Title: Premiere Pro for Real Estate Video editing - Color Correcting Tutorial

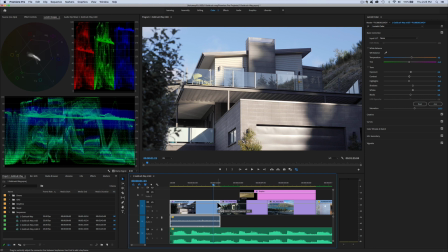489s
And the other thing I'm trying to do with color correction, if I'm using two different cameras, like for example, I'm using my GH5 and my drone here, and I'm trying to match them up.
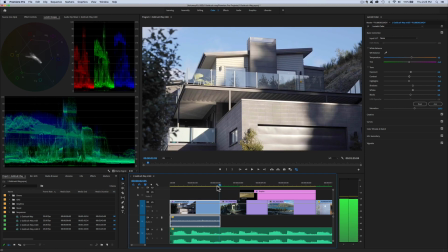497s
And it's actually quite tricky matching my drone to my GH5, but let's persevere. Moving on to the next shot, click on the clip.
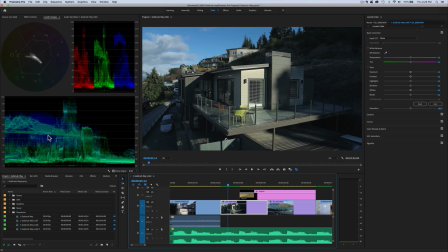504s
Now, if we look over here in our waveform monitor, there's not a lot of bright areas. So let's lift the exposure on this one.
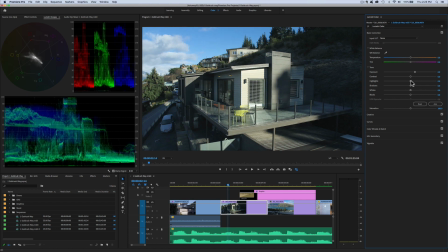516s
Just starting to push out the top there, and I might add a little bit of shadow detail, lift that up a little as well. Now I'm going to warm it with the temperature slider as well, because I think it's just a little bit.
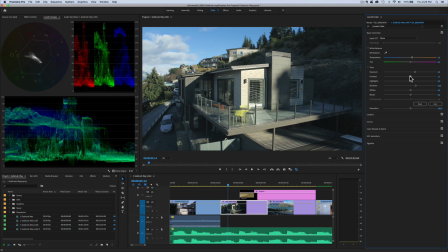533s
Now, exposure, contrast, I'll leave that there. Whites, I like to raise those a little, and I'm going to bring back those highlights a little just to, so that front shot, or the bright sun in the front of that house doesn't blow out too much.
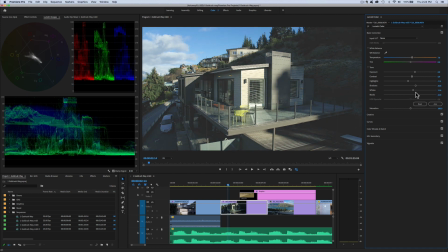551s
Blacks, might drag them a little. See, if you drag blacks right up, they start to give it quite a faded look, which I quite like a faded look, but not in this instance, because we're trying to present this house in a very,
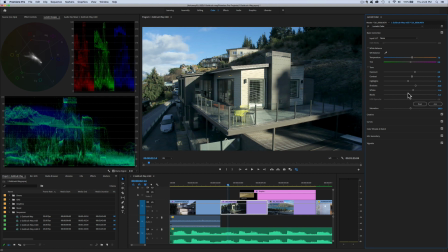564s
you know, its best possible light. So let's drag them down to about there. Saturation, I'll give it a little bit of saturation about there.
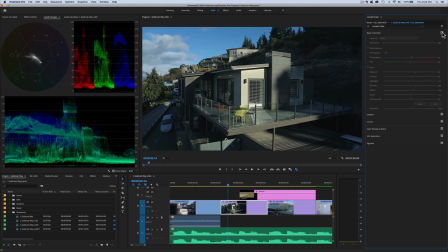574s
So let's have a look. This is that's before. And that's after.
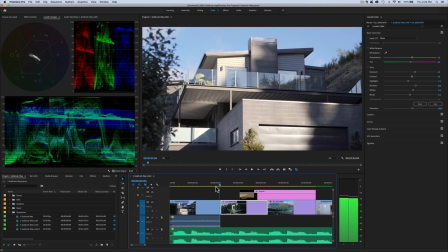578s
So I'm quite happy with that. So we've gone from there. Now you can see what's going on here.
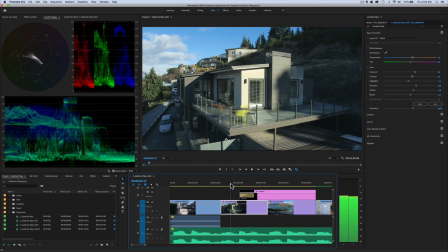583s
This shot looks great. Quite a different looking color balance there, isn't it? So it's quite a bit of a difference here between these two shots.
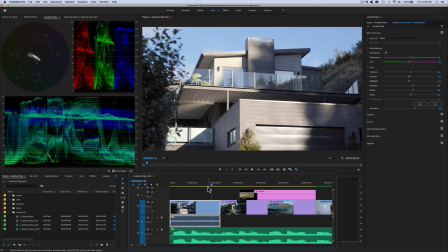596s
It's a bit of a tough one because they're both shot from a very similar angle. Sometimes if they're shot from a completely different angle, it's easier.
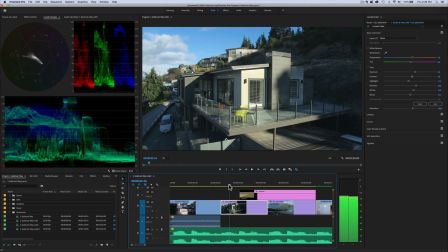602s
You don't have to match them so hard. Now, let's pull the green.
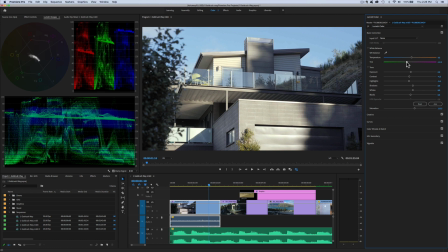606s
It looks like it's too much magenta still on my GH5, so let's pull it towards the green side a little bit here in that shot.
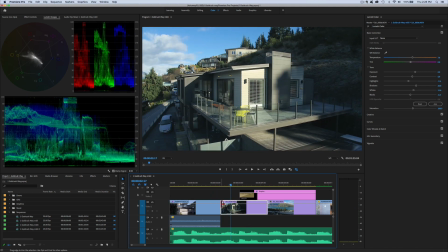614s
That's better. So that's a lot. See how that's a lot closer now? Right. Right, here we go. Happy with that.
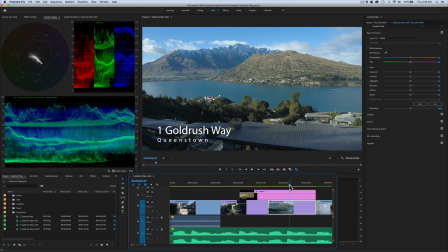621s
To that. To a big dramatic view shot. Now, looking at my waveform, it's pretty good actually. Could probably do with just a little bit of exposure, bump up in exposure.
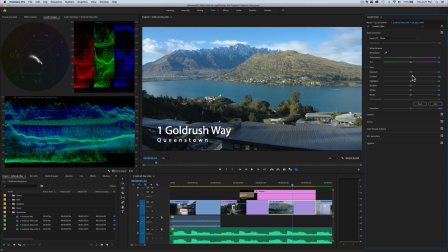637s
Sometimes I like a little bit more contrast on landscape shots. Highlights, I'll bring that back, protect them a little bit. Shadows, I don't think I need anything much there. A little bit of white. And then a little bit color saturation, about 108.
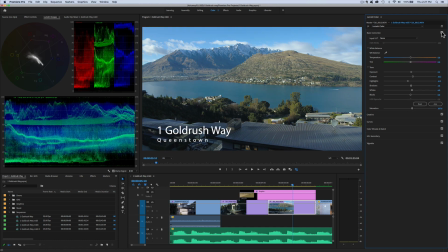656s
Now let's have a look before. So here's before, here's after.
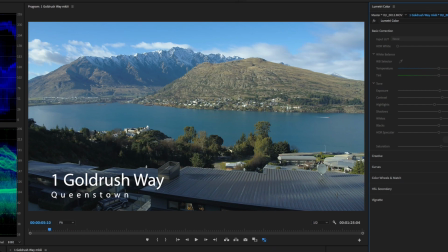661s
A little, it's quite subtle, but if you watch the brown hill there, just adds just a little bit of more brightness to it.
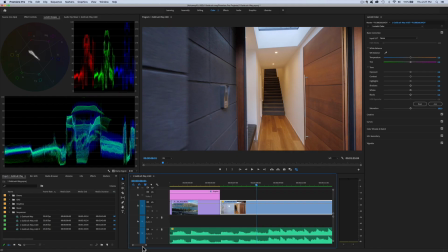667s
So I'm happy with that shot. Moving into the house. Now, often what I like to do for the interior of a property, I like to find a typical looking shot first, and then let's just copy those settings as a starting point.
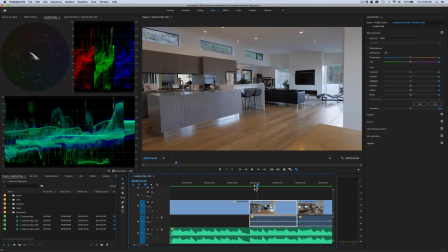678s
So let's go to, for example, this shot here. Right, that's our interior. I'm kind of happy there with the white balance. Let's lift the exposure a bit on the shot.
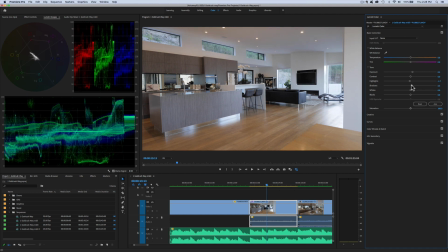695s
Highlights, I'll pull those back just a fraction. Shadows, I like to lift the shadows a little just to get a little bit more detail in there. Whites a little bit. Now blacks. Now I'm a fan of, now watch this, if I pull the blacks right back, look at the back of the couch and the television there, though, black is black. So I actually like to lift
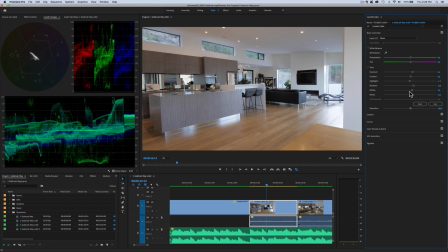713s
my blacks or my lower tones there a little bit. And if you look on my wave form monitor here, I like my blacks to be in around, I like the bottom of the picture to be about there, which is about 8%. Now let's add a little bit of color, probably about 115 again for my GH5.
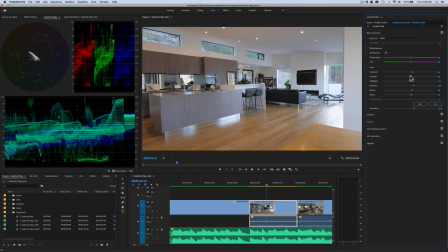734s
Now just have another play with the contrast.